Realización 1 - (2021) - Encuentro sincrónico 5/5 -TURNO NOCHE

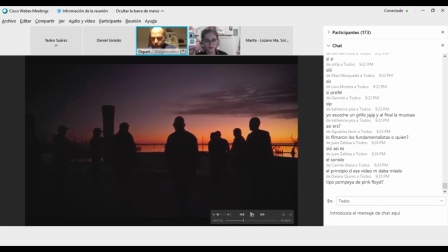Entonces están jugando además con el juego lumínico. Y fíjense acá, el encuadre de la luna, ¿no?
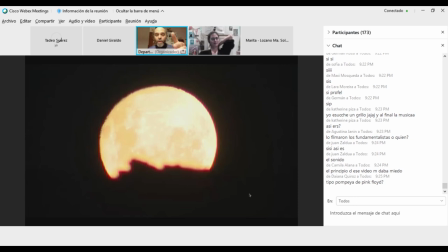La luna saliendo, fíjense este borde, esto es lo que determina el encuadre. Esto que decíamos, ¿qué veo y qué no veo? Esto que nos permitió también pensar, Teo, con respecto a cuál es el límite del encuadre y dónde está, y lo mismo acá, ¿dónde está el límite del encuadre?
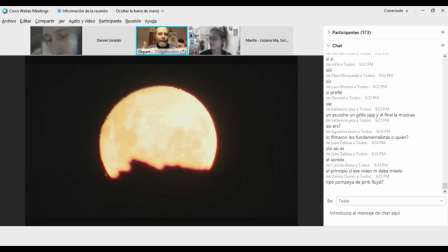Hay un límite de la pantalla, pero hay un encuadre que está jugando con un encuadre interno, que es esta luna vista a través de los escombros, ¿verdad? Y el sonido.
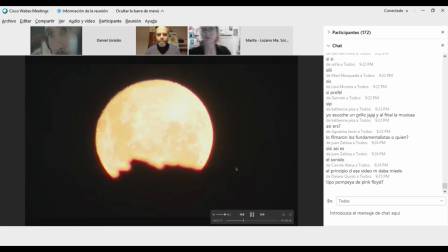Miren por favor esa luna, ¿la ven acá? ¿Ven estas especies de dientes?
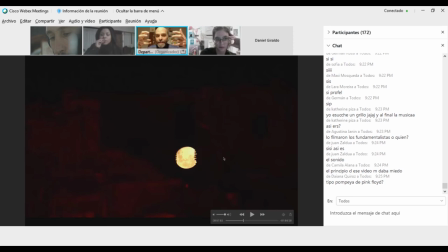Son ¿no? Estos bordecitos que evidencian en el encuadre que está enmarcada esa luna por fragmentos de ruidos. Esos dientes de una construcción destruida le están generando...
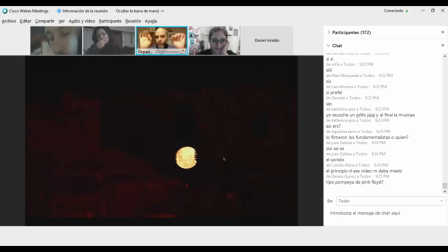¿Cómo se hizo ese efecto? Preguntan por ahí. Si es que están preguntando sobre eso, es solamente el encuadre. Es decir, seguramente de que desde otra posición de cámara, esos dientes que enmarcan la luna no se los vería. Es decir, en un determinado lugar se ve que lo roto
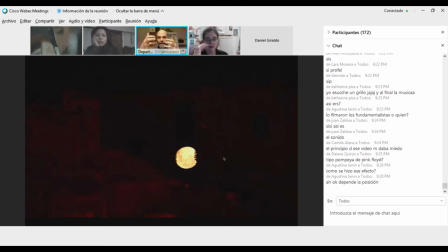de una construcción logra justo encajar en el o hacer encajar el encuadre a la luna en esos dos, en esas dos, esas hileras como de dientes. ¿Se entiende lo que estoy diciendo? Porque me mezclé todo. ¿Se entiende? Se ve, me parece que es muy claro. Lo que quiero decir es lo poderoso.
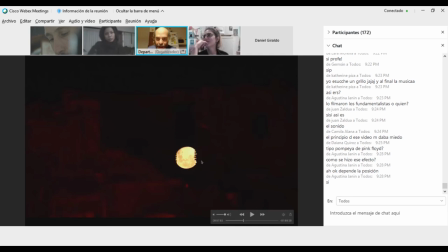Roland Barthes tiene un libro maravilloso que se llama La Cámara Lúcida, diría que esto, donde están estos dientes que como que cortan la luna, sería el punctum de la imagen, es decir, ese punto que punza afectivamente al espectador.
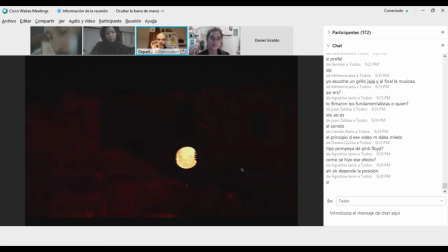Y fíjense el tamaño, la escala que tiene la luna en el encuadre, es un encuadre mucho más abierto, más general, sin embargo nos lleva, por contraste lumínico y por estos dientecitos que están ahí,
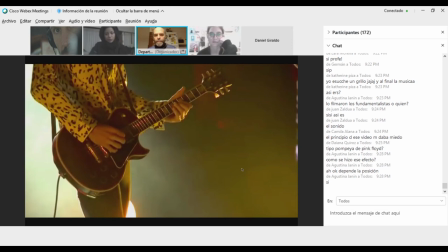a ver eso, ¿verdad?
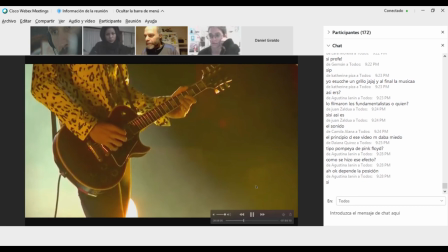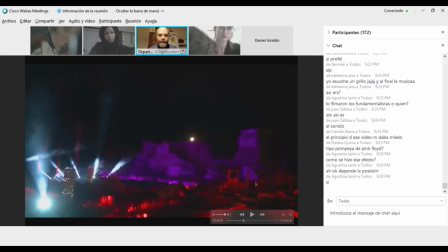La luna otra vez. Y fíjense lo que les decía, el entorno, ¿no? La luna que la presentó en el plano anterior, el juego lumínico de pintar con luz de manera literal
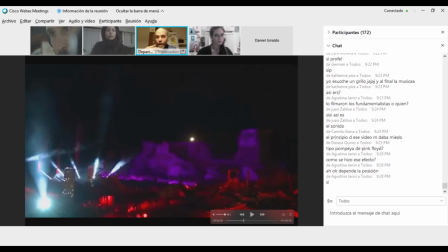esa destrucción que está alrededor, con los magentas, con los colorados, fíjense con los haces de luces y las pantallas. Las pantallas que también pueblan ese entorno y el escenario para construir todo un entorno mucho mayor,
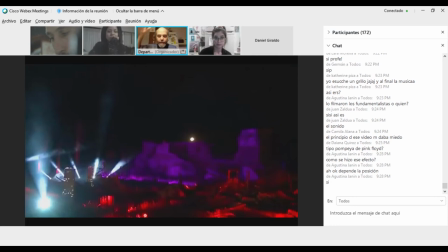a tal punto que trabajan también con un dron donde de pronto juegan con desde el aire con esta construcción.
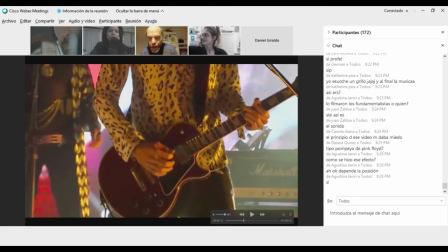Entonces vamos a ver otro ejemplo de encuadre a partir de este evento.
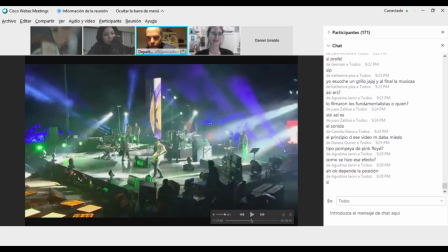Justamente.
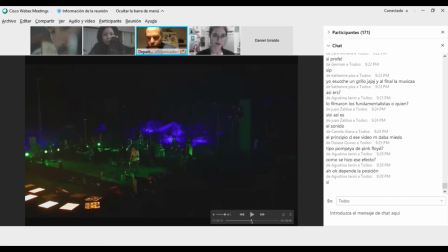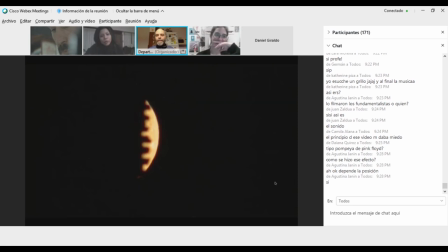Otra vez el silencio, es decir, hay un rumor, y fíjense otra vez este encuadre, ¿no? Este encuadre notable, otra vez, los dientes que ahora vemos que son desparejos, fíjense, en el otro plano de la luna parecía que tenían más parejitos, y estos no, acá se siente, otra vez, fíjense el tamaño del plano.